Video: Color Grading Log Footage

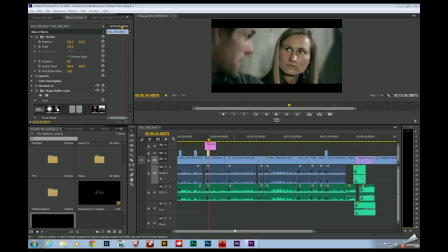[0:00]
Hi folks, Joe Baker here with the Edit Bay. Last week, we did primary color corrections. This week, color grading.
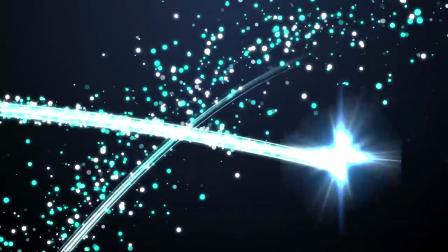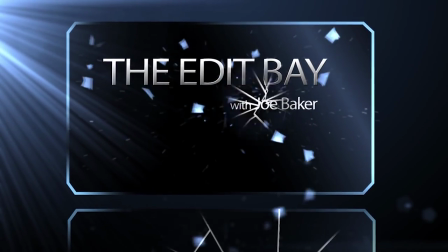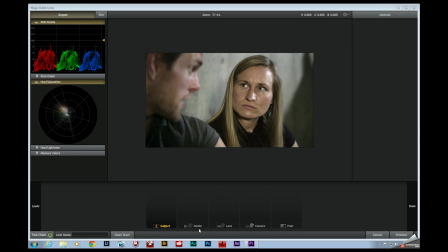[0:16]
So last week, we made our primary color corrections. We started by denoising our underexposed footage. We adjusted for exposure and contrast so that the shot looks technically correct, you know, from a technical standpoint. If you can look at the trace over here, we can notice that our shadows are now closer to zero. Our highlights are closer to one.
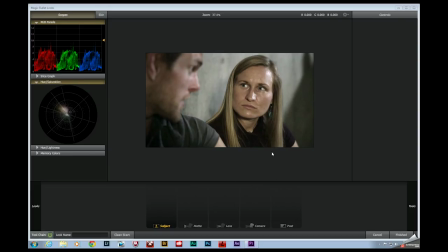[0:34]
We lifted the midtones a little bit to increase the overall contrast of the image. So where we're at right now is we're going to be applying some color to stylize the footage. And what I like to do at this point is really think about the context of the movie and think about the message I'm trying to portray to the audience.
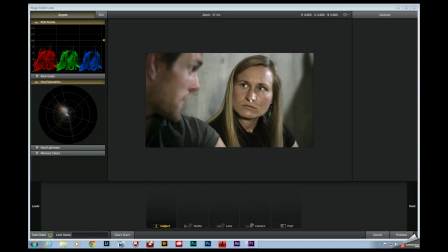[0:52]
This story revolves around this woman right here. She's our hero. And in the story, she has basically been forced into the basement of her office building along with her coworkers after they go outside and see a mysterious object in the sky.
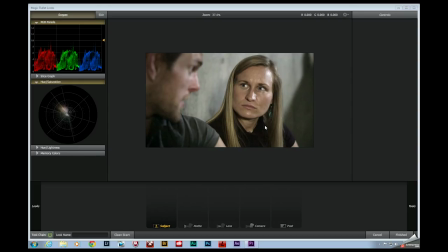[1:04]
But what's happened while she's down there is the business's security guard has gotten a little bit overzealous and has brought a gun down to the basement, fearing the worst. And they're basically afraid that he's going to do something stupid and get somebody hurt.
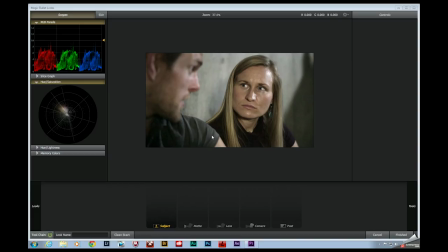[1:17]
So she's now having a heart-to-heart with one of her coworkers about her son, she's kind of pushed to the side because she's been a very career-driven woman. And in this scene, the main message that we're trying to convey to the audience is that she's getting her priorities straight,
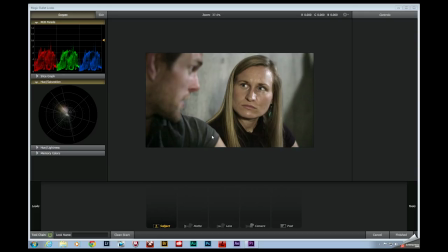[1:32]
that she's changing and she's deciding, okay, I need to figure out what to do to go home and be with my son. So we're going to be using color to help convey that message.
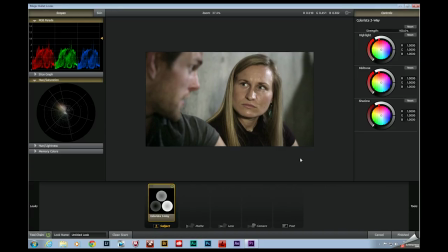[1:42]
Just going to grab a colors to three-way. Now, our warm colors are our yellow, our orange, and our red. Orange, by the way, is where human skin tones lie. And our cool colors, we've got blue, we've got cyan, and even part of green over here.
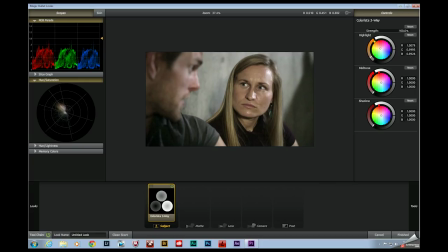[1:57]
So when we talk about warming up the highlights and cooling off the shadows, all of these tend to look pretty good. But the basement that they're in is supposed to be part of the story, and that it is grungy,
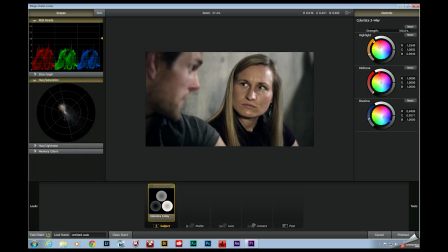[2:13]
it's very dirty, and it is supposed to be creepy looking and in stark contrast to our character. And in this scene in particular, we're trying to really show the human side of her, where she's coming to realize how important her son is in her life, and that she's been working too hard,
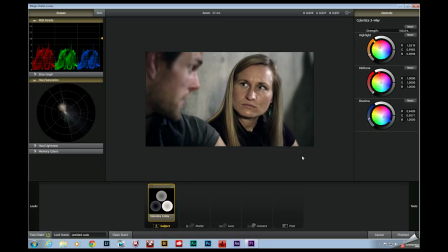[2:28]
and that, you know, she's going to be turning over a new leaf. So the basement, because it's supposed to look creepy, I don't really want to do it any favors by coloring it a color that's generally accepted to be attractive, you know, blue.
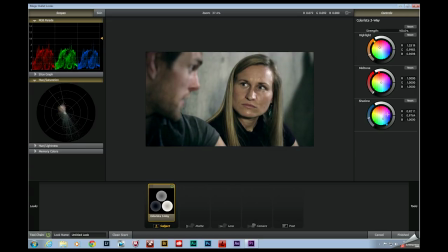[2:42]
So if I move this over closer to green, I can give it, now that we got this teal color right here, and give it a bit more of a creepy look. Green, by the way, is generally considered to be an unattractive color. That's definitely not something that we want to see in skin tones either. So we'll try to do this push-pull technique where we kind of even that out so that
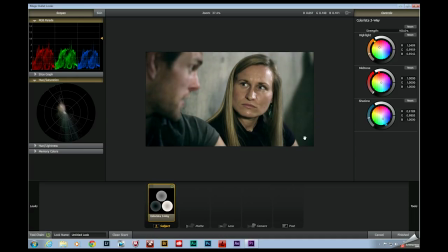[3:03]
skin tones look natural, but we're just really cooling off those shadows and giving them that kind of green hue. The midtones down there a little bit. These sliders over here on the left, by the way, they will adjust saturation for, you know, their respective tones.
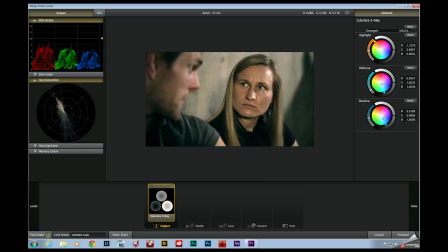[3:21]
So in the highlights, if I raise this, it's going to make her skin look really orange. And if I desaturate this, I might actually get that skin to a closer range. Decrease the saturation of the shadows a little bit so that doesn't come on too heavy. Again, I'll just toggle the entire thing on and off a couple of times to see how it looks.
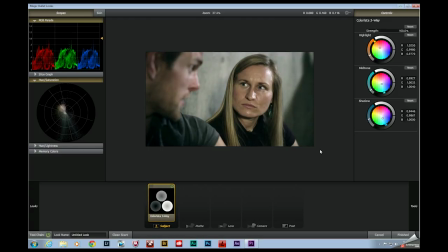[3:40]
Okay, so this is still kind of considered a primary correction because we are doing a global adjustment. This tool right here is affecting the image as a whole. But what we're going to get into right now is secondary color correction or secondary color grading, where we're only affecting parts of the image. So one of the things that we can take a look at is these specular highlights right here on her skin.
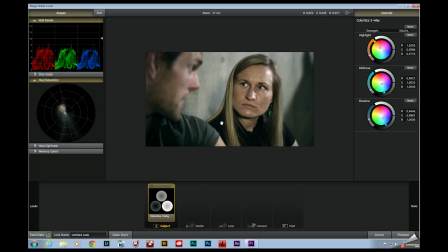[4:00]
Although all the actors were wearing makeup, the temperature in the basement was really hot, and so we ended up with actors and actresses who were sweating.
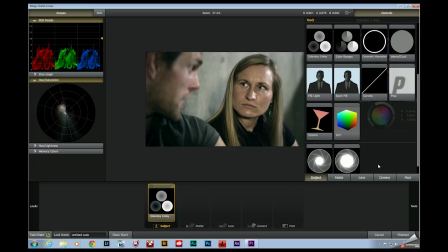[4:07]
So one of the things that we can do is apply digital makeup.
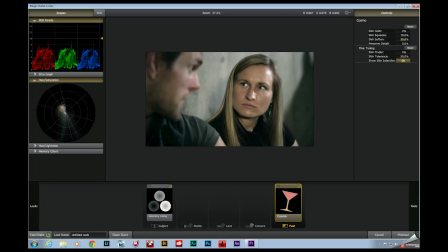[4:13]
And I tend to go really, really modest with this. I can toggle this on and off. I don't know if this is really apparent from the screen capture, but this effect by default is kind of amped up. I mean, that's pretty noticeable. So I'm going to turn it down just a little bit. We're about 9% right there, toggling on and off.
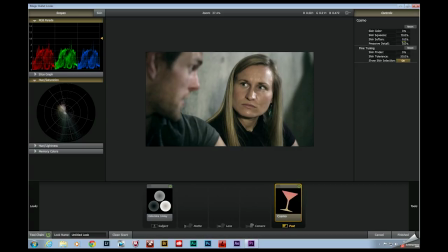[4:30]
And just that subtle smoothing will make that skin appear slightly less reflective. Really, the good smart practice with this is to get it to where you can just barely notice the effect and then just kind of leave it at that. But the skin, if you're over here in Magic Bullet Looks,
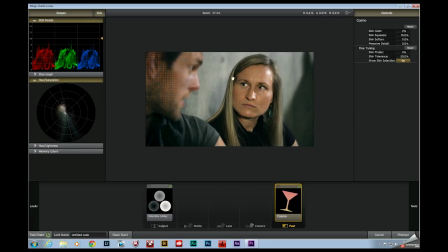[4:46]
you can actually toggle on a skin overlay to see exactly what looks thinks of as skin. And in this case, it's really accurate. I mean, we've got a few blotches over here in the hair, but for the most part, this is really only affecting their skin. So again, I'll toggle that on and off.
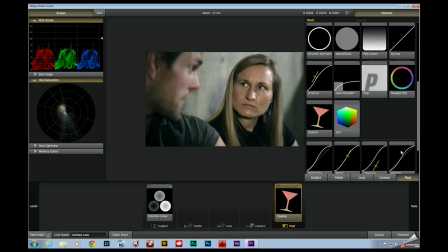[5:03]
But another adjustment that's definitely going to be made, and one that is a huge benefit to shooting log footage,
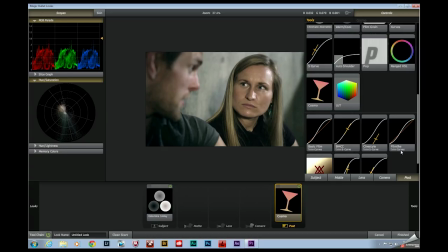[5:09]
is that the parameters for sharpness don't get baked into the image, which is awesome.
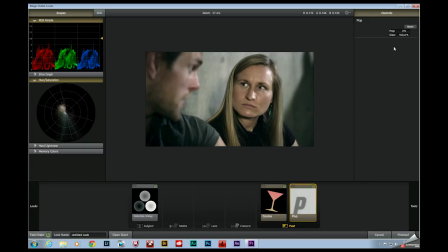[5:14]
We don't want it to get baked into the image. Sharpness is something that we want to apply after the fact so that we can control the intensity. This filter right here is pop, and that works just like unsharpened mask in most of Adobe's products. But again, I'll toggle that on and off. The thing is, the order of these tools matters.
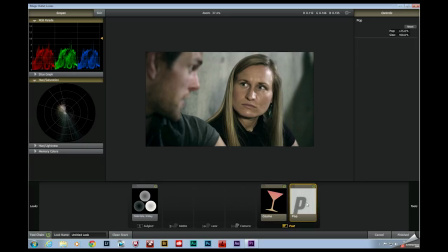[5:34]
I actually don't want to have a skin sharpening filter occurring before sharpness, because then what's gonna happen is the sharpening filter is gonna sharpen the already softened skin. So I actually wanna switch those and have that render afterwards. Yeah, that looks pretty good. Okay, and then the last secondary correction that I can think of is,
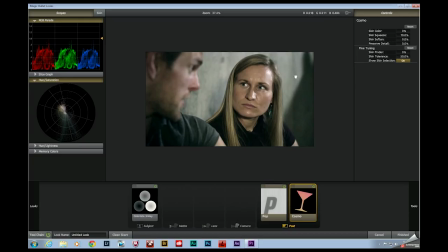[5:54]
although we denoise this footage and the background is blurred, because I was, you know, shooting at f1.4, it was pretty dark in the basement.
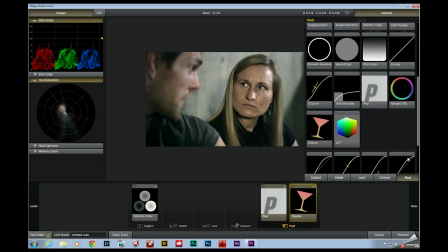[6:02]
So that is some natural bokeh right here. But we can actually go to our lens filters right here.
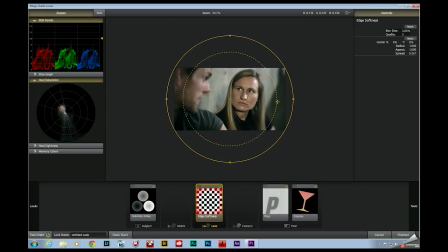[6:10]
And I'm going to lay some additional, softening over those areas, mainly just because the footage is a little bit noisy. We were underexposed, which we can actually cover that up with this filter right here.
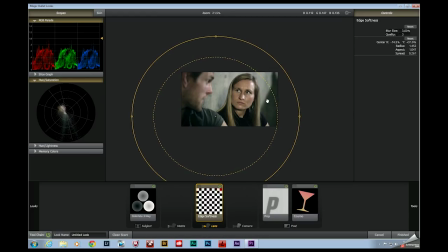[6:25]
So I'm not blurring anything over here by him. I'm going to try to get this so it doesn't look like it's covering up her hair, so it really does look like natural bokeh.
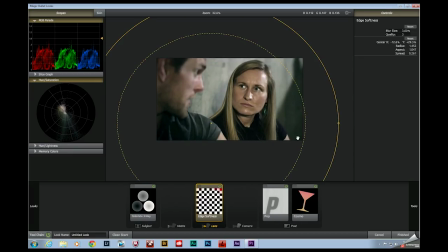[6:34]
And that looks pretty good. And actually bring that in a little bit. About right there. And we can also do the same thing over here on him.
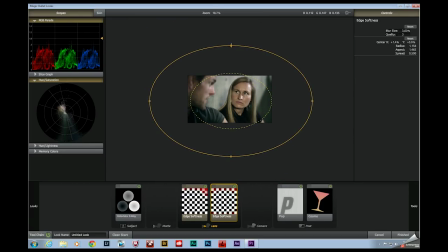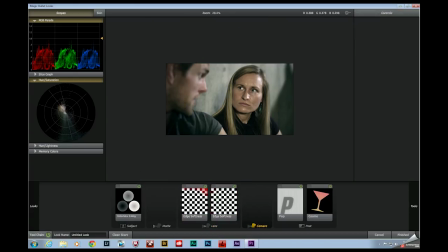[7:10]
There, that looks pretty good. Okay, last but not least, go ahead and close out of here,
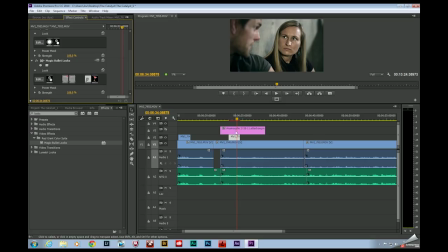[7:15]
is I've laid a image file, an anamorphic letterbox over here on top of my video right here. I'll turn that back on. That'll just give it a look like it was shot with an anamorphic lens, which it was not. But the advantage of this is because these black bars are simply overlaid on our comp,
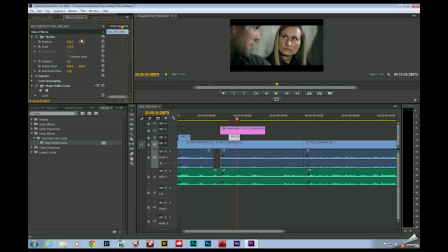[7:31]
we can actually cheat our shot composition by coming up here to motion and then adjusting the Y parameters so that we're not cutting off too much of her head. About maybe a little higher, right about there. And that's about it.
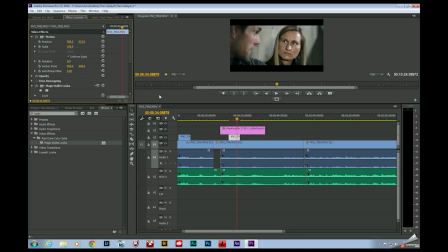[7:47]
If you have any questions, please post a comment in the box below. Don't forget to subscribe. I'll see you next time.